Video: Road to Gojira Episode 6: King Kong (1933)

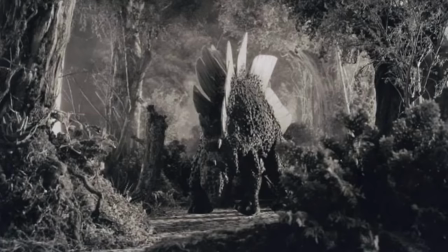(20:29)
The table surface was about 3 fourths to an inch thick and pierced with a grid of 18 inch holes to fit the pegs in the model's feet.
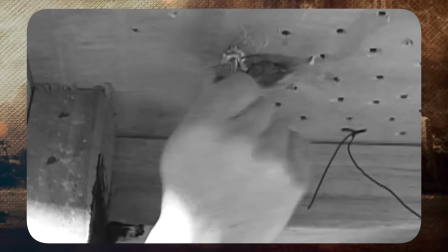(20:36)
When the pegs were fastened with wires underneath, the models gained the stability required for the animation.
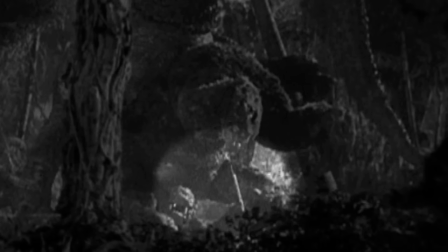(20:42)
Steel rods were connected to the model's sides, as necessary to keep it steady while being animated.
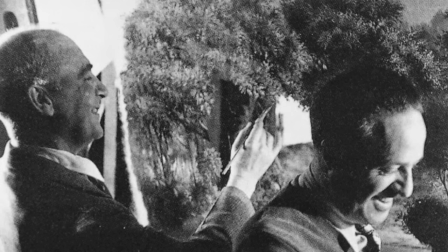(20:47)
Glass paintings would also be reused from the Lost World.
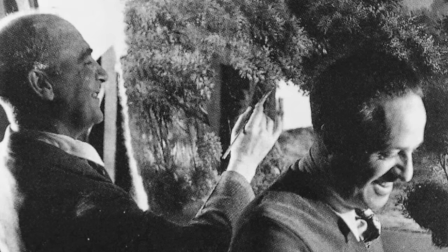(20:50)
The artworks, which are measured 8 to 12 feet in diameter, were created in opaque gray tones on iridescence-free plate glass.
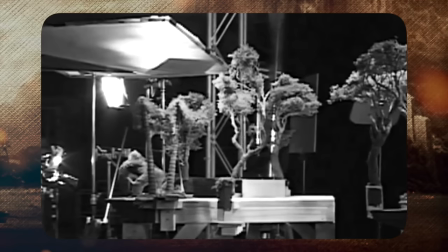(20:58)
Occasionally a scene would require up to three sheets of glass.
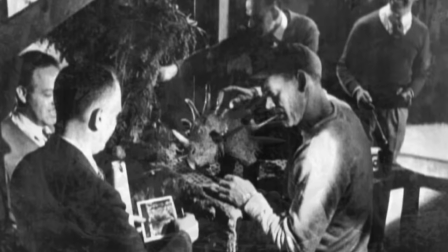(21:01)
Normally the distance between the animation tables and the glass paintings was 18 to 20 inches, leaving less space for the animators to manipulate the figures.
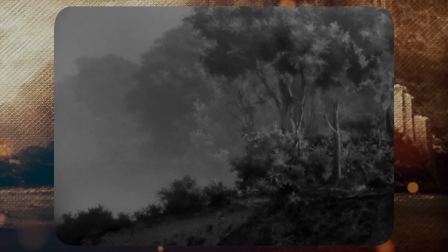(21:10)
Now that we're talking about those dinosaur figurines, how about we discuss them?
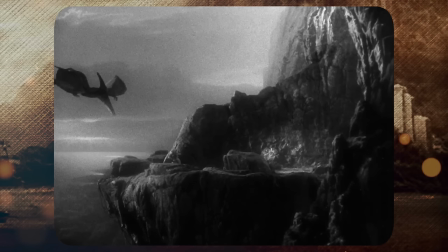(21:14)
After all, this movie does have a good deal of action with the dinosaurs, and just like in the Lost World,
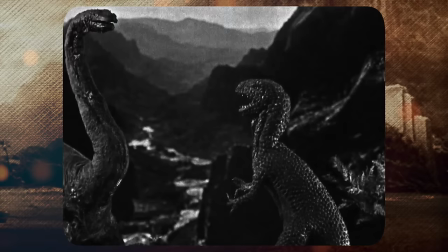(21:20)
once we get introduced to them, we just keep seeing them. However, it's not utterly redundant here as it was in the Lost World.
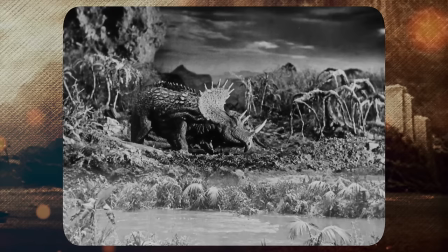(21:28)
Aside from a few moments with the Brontosaurus, almost none of the dinosaur action added anything to the story.
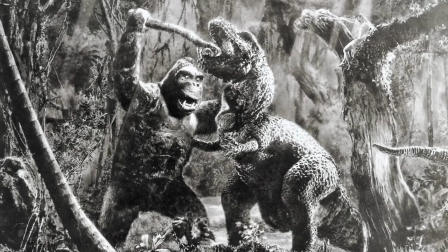(21:35)
Nothing would change if you skipped over a majority of it.
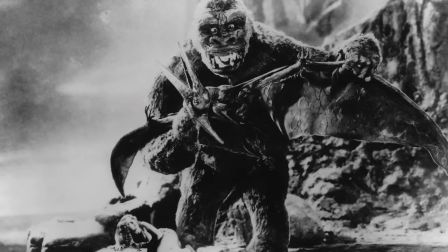(21:38)
King Kong's prehistoric giants add to this story in a far more meaningful way, with nearly every scene involving them serving a purpose.
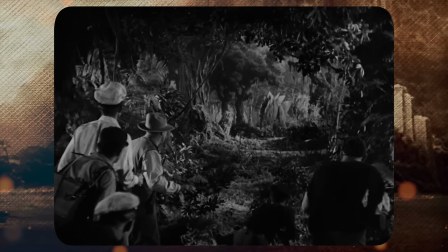(21:47)
When the group travels through the island to save Anne from Kong, they come across a stegosaur.
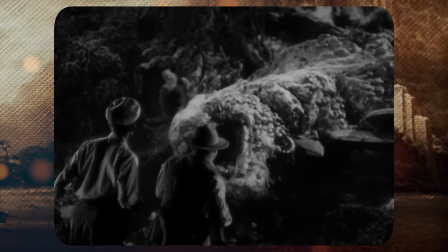(21:51)
Denim uses a gas bomb to knock it out, to show us that these bombs will work against gigantic beasts,
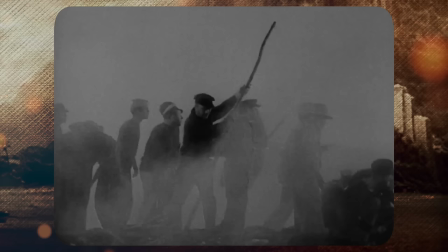(21:57)
allowing them a chance to save Anne from Kong and survive their journey through the island. They run into the brontosaurus and lose both their gas bombs and guns,
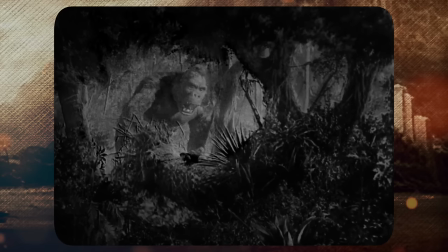(22:06)
rendering them defenseless and casting doubt on their ability to survive the dangerous setting, which is proven seconds later when Kong traps and kills most of them.
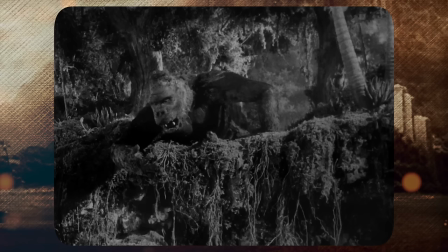(22:15)
Anne screams in terror when the Tyrannosaur appears, which drives Kong away from Driscoll, who is hiding from him.
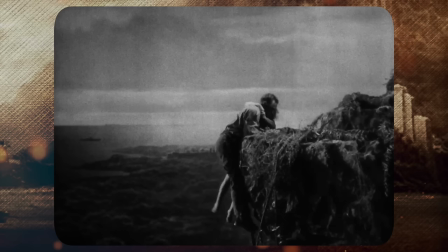(22:21)
After the Elasmosaur shows up in Kong's territory and enrages him, he takes Anne outside, where she is then nearly taken away by a Pteranodon.
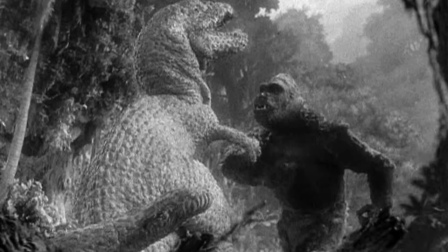(22:29)
Anne and Jack are able to flee from Kong, as he is engaged in combat with a flying reptile.
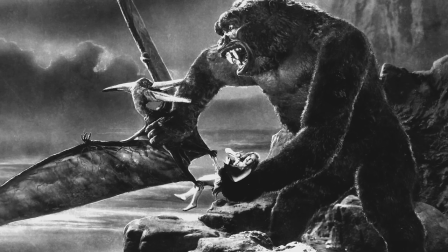(22:33)
Every moment with these creatures has some type of meaning. It's not just random dinosaur battle number four in progress.
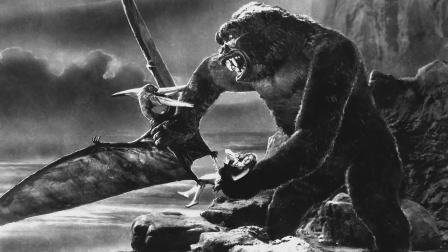(22:39)
Also, once I gave it some attention, there was a fascinating little detail about these monsters that fundamentally altered my opinion on them.
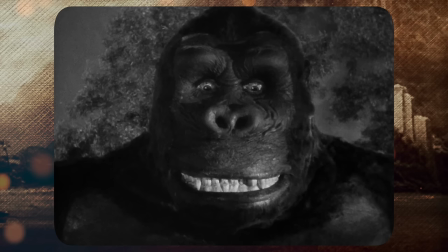(22:48)
What is that you might be asking? Well, see what I mean next time when we discuss these ancient animals, and of course Kong himself, in the next Road to Gojira video.
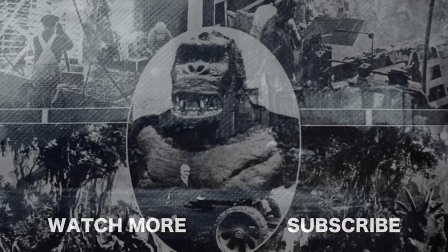(22:57)
There's still plenty to talk about here, so I hope you'll all join me next time.